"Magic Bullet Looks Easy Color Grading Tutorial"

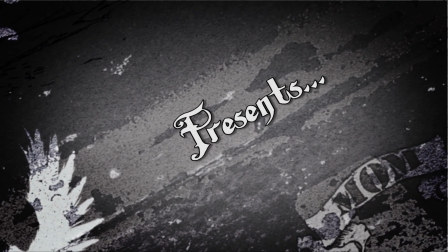9s
Hey everyone, and welcome to another Flop It Works tutorial. Today we're looking at color grading.
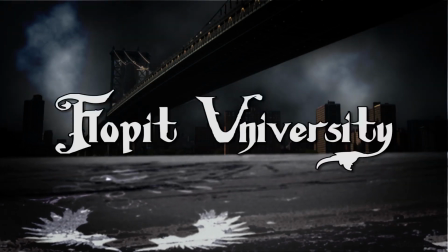14s
Now I don't consider myself a colorist, but overall people like the look of my films.
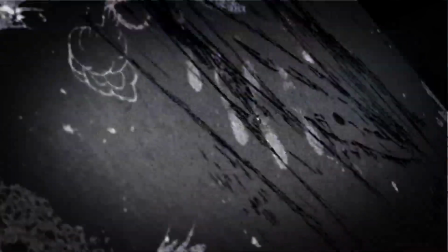20s
Therefore I thought I would share one of my workflows.
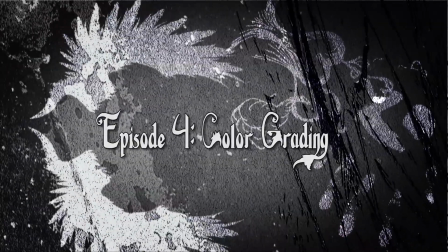23s
The footage I'm using today is from The Fallen, which is a short film we've done a few months back.
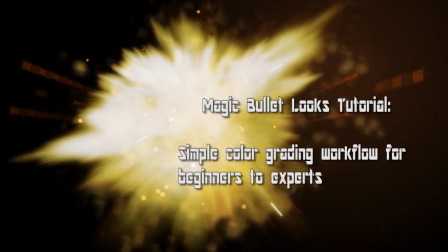29s
To check that out, click the link in the description.
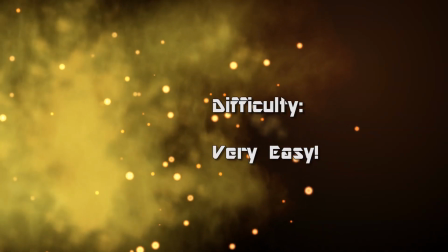33s
Okay, so I will be building my new preset called Silver Stock, which will be available for download.
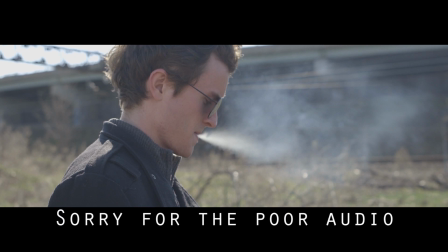42s
Okay, so now when it comes to grading, the way you light is very important. For instance, in this shot, we backlit using the sun and did minimal fill to light his face, just very little.
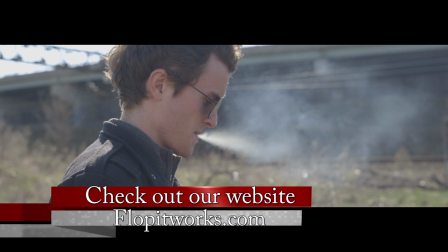56s
This was done because the character is very soulless, so having him barely lit actually shows this.
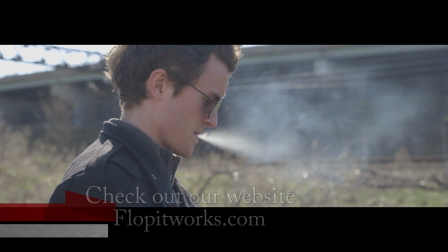63s
Now the audience doesn't know it, but they do feel that. Throw looks onto this clip.
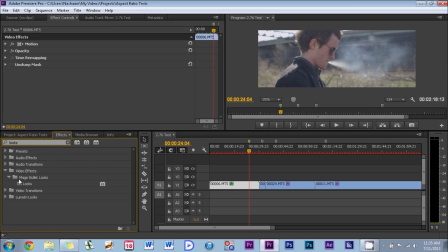71s
So we're going to go to our effects, search for looks. With this clip highlighted, we could just double click and it'll automatically add it to it. And we can just open up the looks builder.
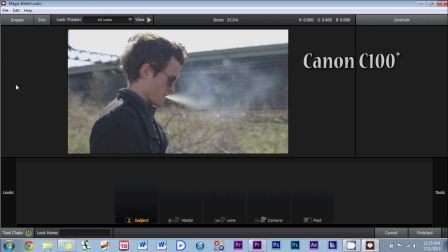87s
Okay, so this was done 100 in log mode. However, the day there was no detail in the sky, which is very common in New York. I mean, I don't even remember the last time I seen stars in New York, but it's very common.
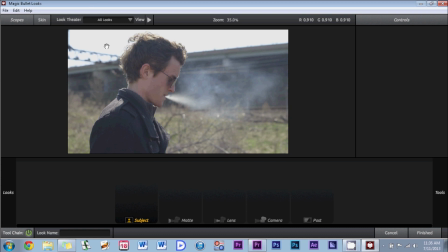102s
So the first thing I'm going to do is click on Scopes and toggle the hue and lightness.
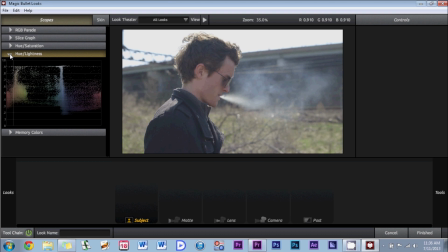109s
This is going to be our guide, so this is very important to look at. So first we're going to open up the Tools menu, drop down Exposure, and we're going to adjust this to the highlights, which is the top of this, hits 0.7.
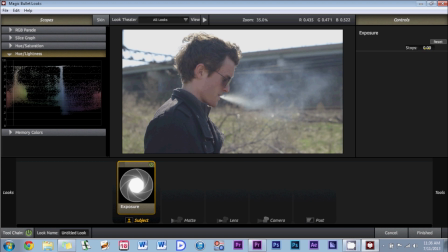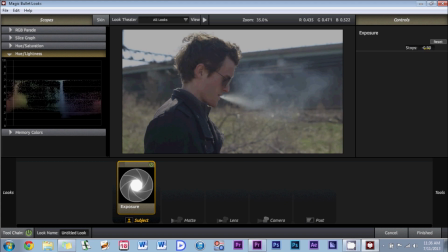133s
Now everything looks underexposed, but everything is pretty much balanced, and that's exactly what we want. So our next step is to grab contrast. So let's grab the contrast tool from the tool menu, drop that down,
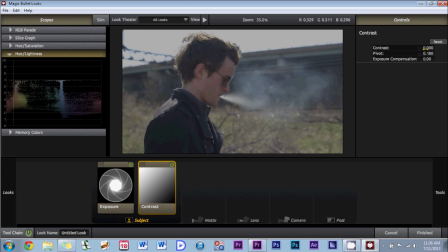150s
and we're going to adjust this till the highlights hits 0.9 on the scopes.
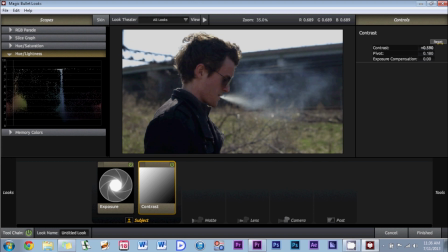156s
So we're going to boost it. And why we 0.9 and not 1.0, so we can leave some room for adjustments. Now the image seems to be coming together, but it's not quite there yet, so we're going to grab the three-way color tool.
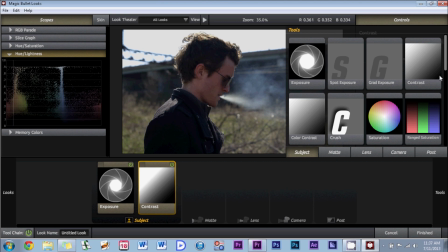173s
It's right here. Drop that down. The first thing you want to do is adjust the midtones so you can get your skin tones to your liking.
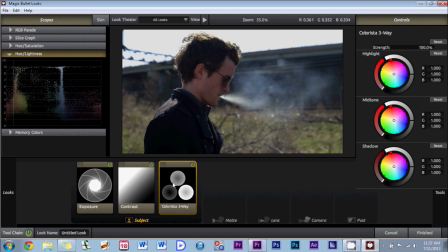182s
I'm going to actually boost it a little bit because he's very underexposed.
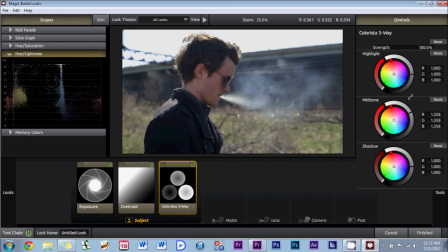188s
There we go. Now drop the shadows to where it's either hitting 0 or just about to hit 0. So grab the luminance of the shadows into it. That's about good. And you can boost your the luminance of your highlights to 1.0.
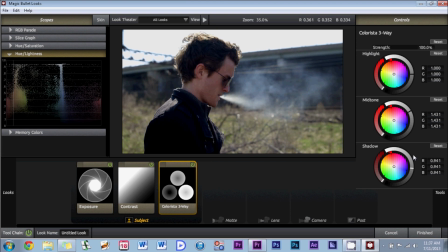211s
And that's about right. Now the image already looks great, but we're gonna use another tool, which is one of my favorite tools, and it's called the Warm Cool tool. Now this is great because it can actually give you the overall look that you want very easily.
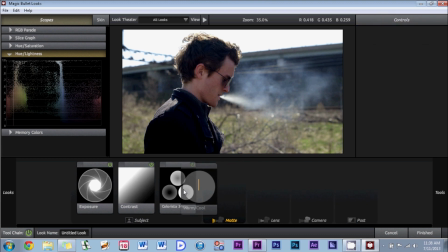229s
So if you move it to the right, you can cool off the image. You move it to the left, you can warm up the image.
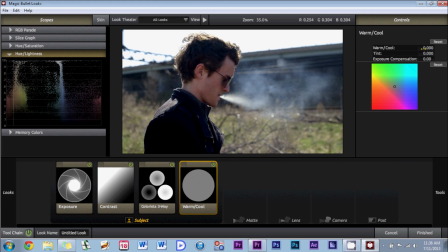235s
I'm gonna warm it up to get it close to the Western look I used for the actual release of the film. Right about there is fine. Okay, so now the last step, pretty much you already have a great looking image, and you can stop here.